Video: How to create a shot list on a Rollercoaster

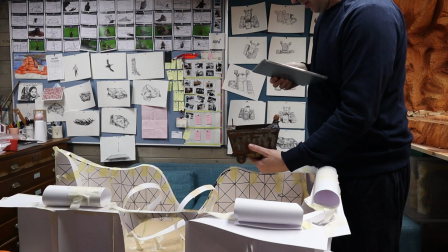[16:22]
When they get to the top there, right on the edge,
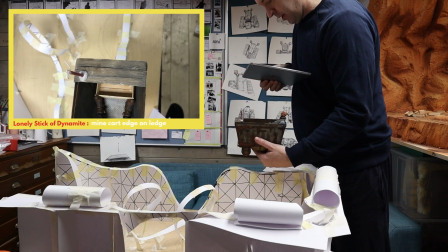[16:29]
almost like vertigo, looking down, and then have them whip away,
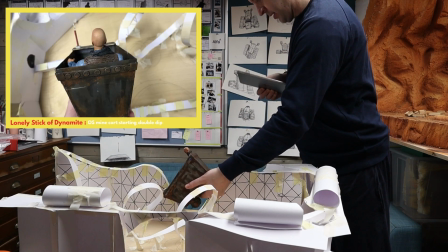[16:36]
whoa, disappear into it.
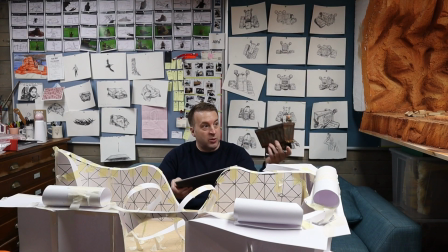[16:39]
Then I want to see their faces as they're coming towards us in that kind of traditional roller coaster shot.
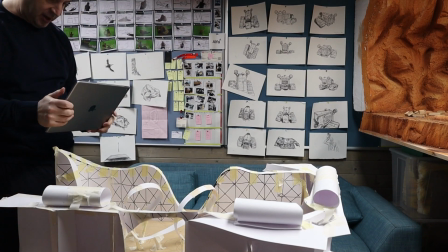[16:47]
Then they're going to reach the top, they're going to climb out of there, so I have them coming there.
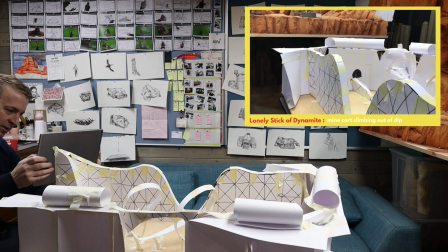[16:52]
And that'll be quite good. Showing where they've been, what they've done.
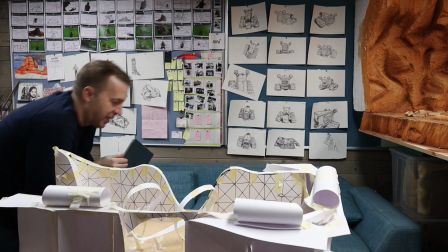[16:56]
Come out of there, and then climbing to this high point here.
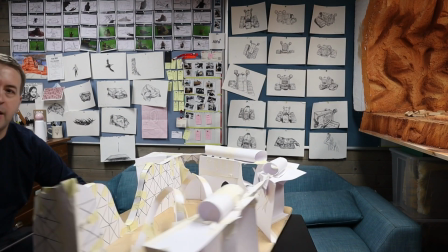[17:04]
They'll be literally petrified as they come here. So if I show that from that angle, they're going to be whipping down into this corkscrew,
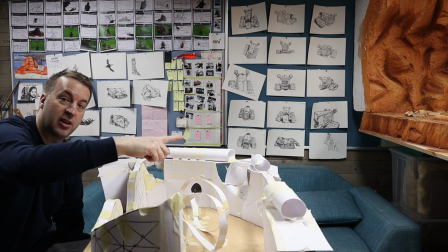[17:13]
and we'll see through this shot, circle within a circle, whipping out to this cave mouth here.
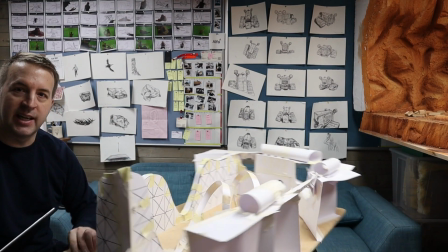[17:19]
And then we want to see them going upside down. So ideally, I want to try and get the camera right in here, looking up there.
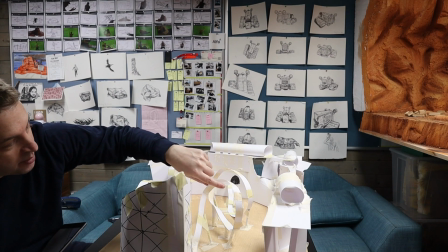[17:28]
I want to see them going upside down,
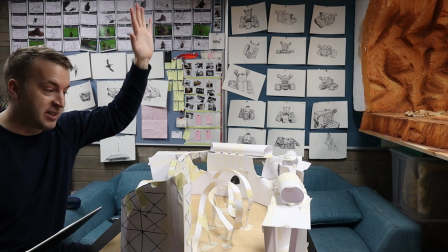[17:31]
and then I can show Pete's or the model's arms like dangling, and then I'll see them whip out of there.
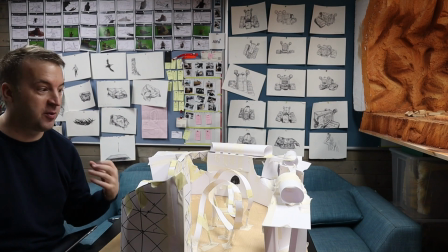[17:37]
And almost be like, I want us to feel the sort of mayhem of them going through this corkscrew,
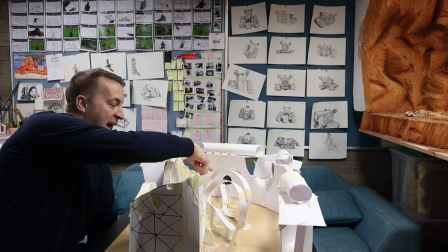[17:44]
and then coming out of there at the end, I want to see like the happiness of like,
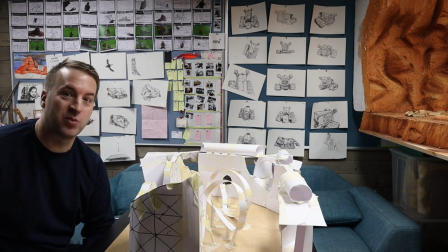[17:50]
wow, we survived that. And that's where the match will ignite with happiness. Okay, I think I've got enough shots now to be getting on with, so I'll chop those down and then we'll see what we have and see what I need. And that's the benefit of a model, is that you can kind of construct it as you're going along, and then you can go back.
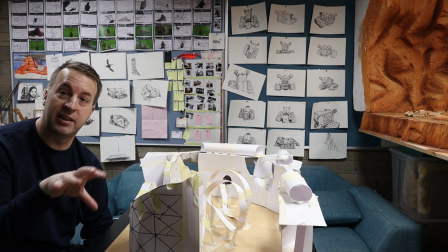[18:10]
Okay, we actually need another part there, and I didn't cover that very well, or that wasn't very clear. Or maybe I've got too many shots. You can delete things as you're editing. I'm going to feed them into Procreate, and then I can start drawing over them, selecting the best ones, cutting them down, eliminating all the rubbish ones, and then I can draw over them and create my storyboards.
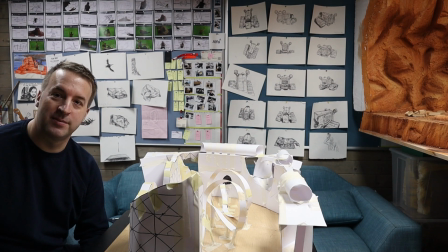[18:29]
So let's do that.